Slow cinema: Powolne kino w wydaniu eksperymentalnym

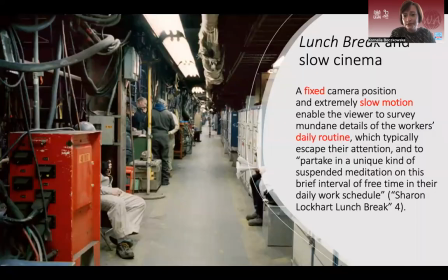So again, some of you may be thinking, okay, what's the point? Okay, what's the point of the entire film? It is so boring. Okay, it's even more boring than Nightfall because it's extremely slow. Okay, it's slowed down to the point when
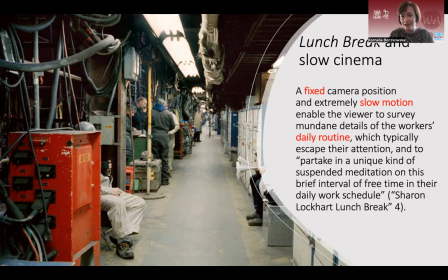we lose touch, okay, with reality, and we have no idea what's going on. We have no idea what to focus on, et cetera, et cetera. But this film, again, is almost exemplary of the slow cinema tradition,
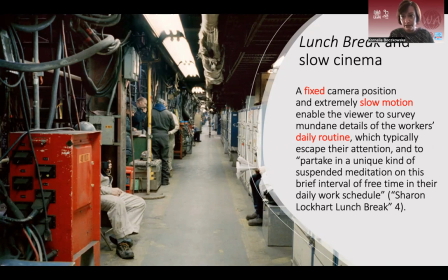and it takes it to the extreme in a similar manner as Nightfall does. So what makes this film slow is obviously the use of fixed camera position, so this long tracking shot, and also the use of extremely slow motion.
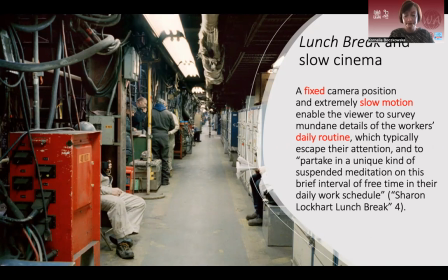Okay, so the use of these conventions and devices enable us to see the mundane details of the worker's daily routine, which typically escape our attention, and also to partake,
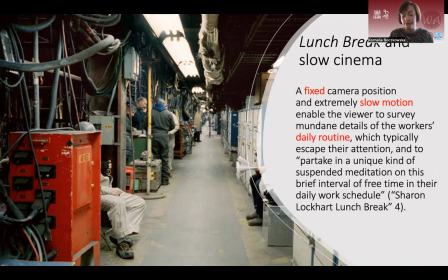partake in a unique kind of suspended mediation on this brief interval of free time in the daily work schedule, okay, according to Lopez. And this is a citation, I think, from the catalog,
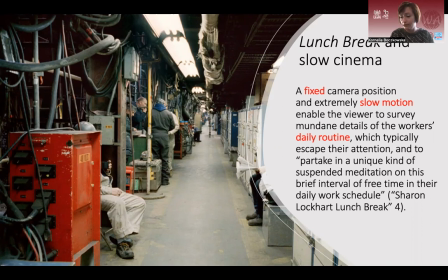which discusses the film in greater detail, okay? So in other words, Sharon Lockhead invites us to survey certain details and elements of the surrounding reality that typically escape our attention, okay?
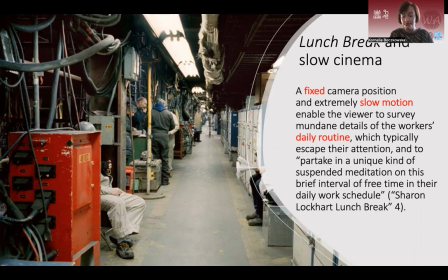In doing so, we are supposed to focus not only on duration, on the passing time, but also on the relationship between mundane routine and free and structured time, okay? And we're supposed to celebrate
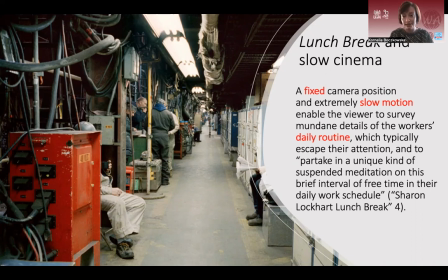the lunch break as a social ritual. Okay, the lunch break here is preserved as a social ritual and also as an important part of the daily routine of the workers who are presented on screen. Okay,
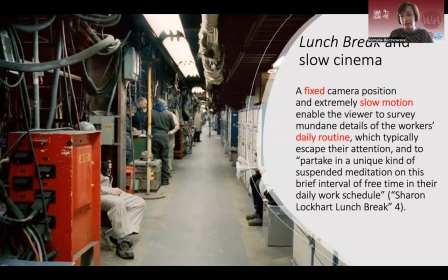it gives prominence to minimalism, but it also gives prominence to the present day American workplace that again is oftentimes neglected and
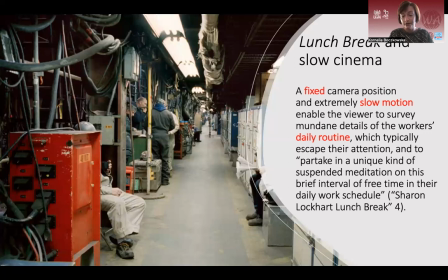marginalized in mainstream or Hollywood productions or even in independent feature filmmaking.
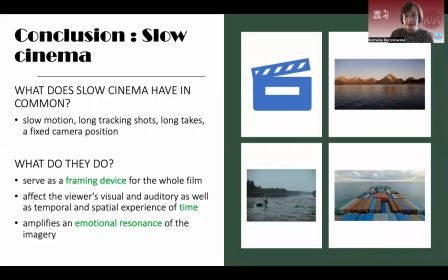Okay, so let me wrap up. I would like to make a few observations about slow cinema. As you could have noticed,
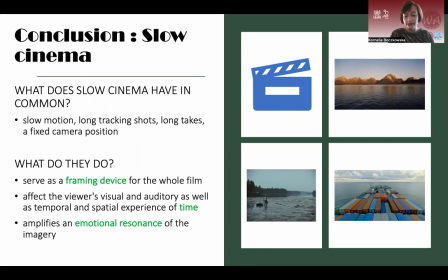many experimental films that are supposed to fit well into the slow cinema tradition in art cinema have certain things in common, okay?
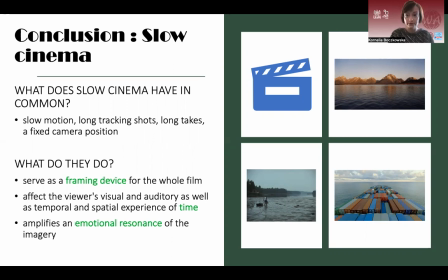These things usually consider the use of a narrative and also the use of editing and montage, okay? So what these films have in common is the use of slow motion, long tracking shots, long takes, and a fixed camera position, okay?
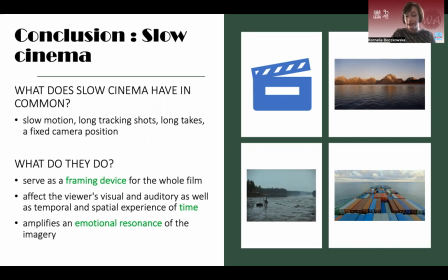So whenever you see some of these structural devices or conventions, you can be sure that you're dealing with a film that clearly seeks inspiration from the slow cinema aesthetics, okay?
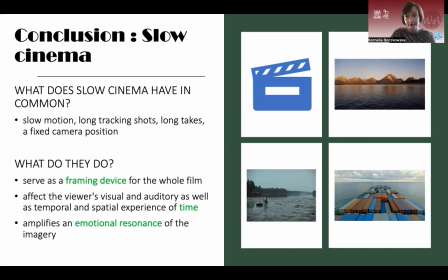So now, all of these conventions have a very specific purpose to serve, okay? They serve as a framing device for the whole film, okay?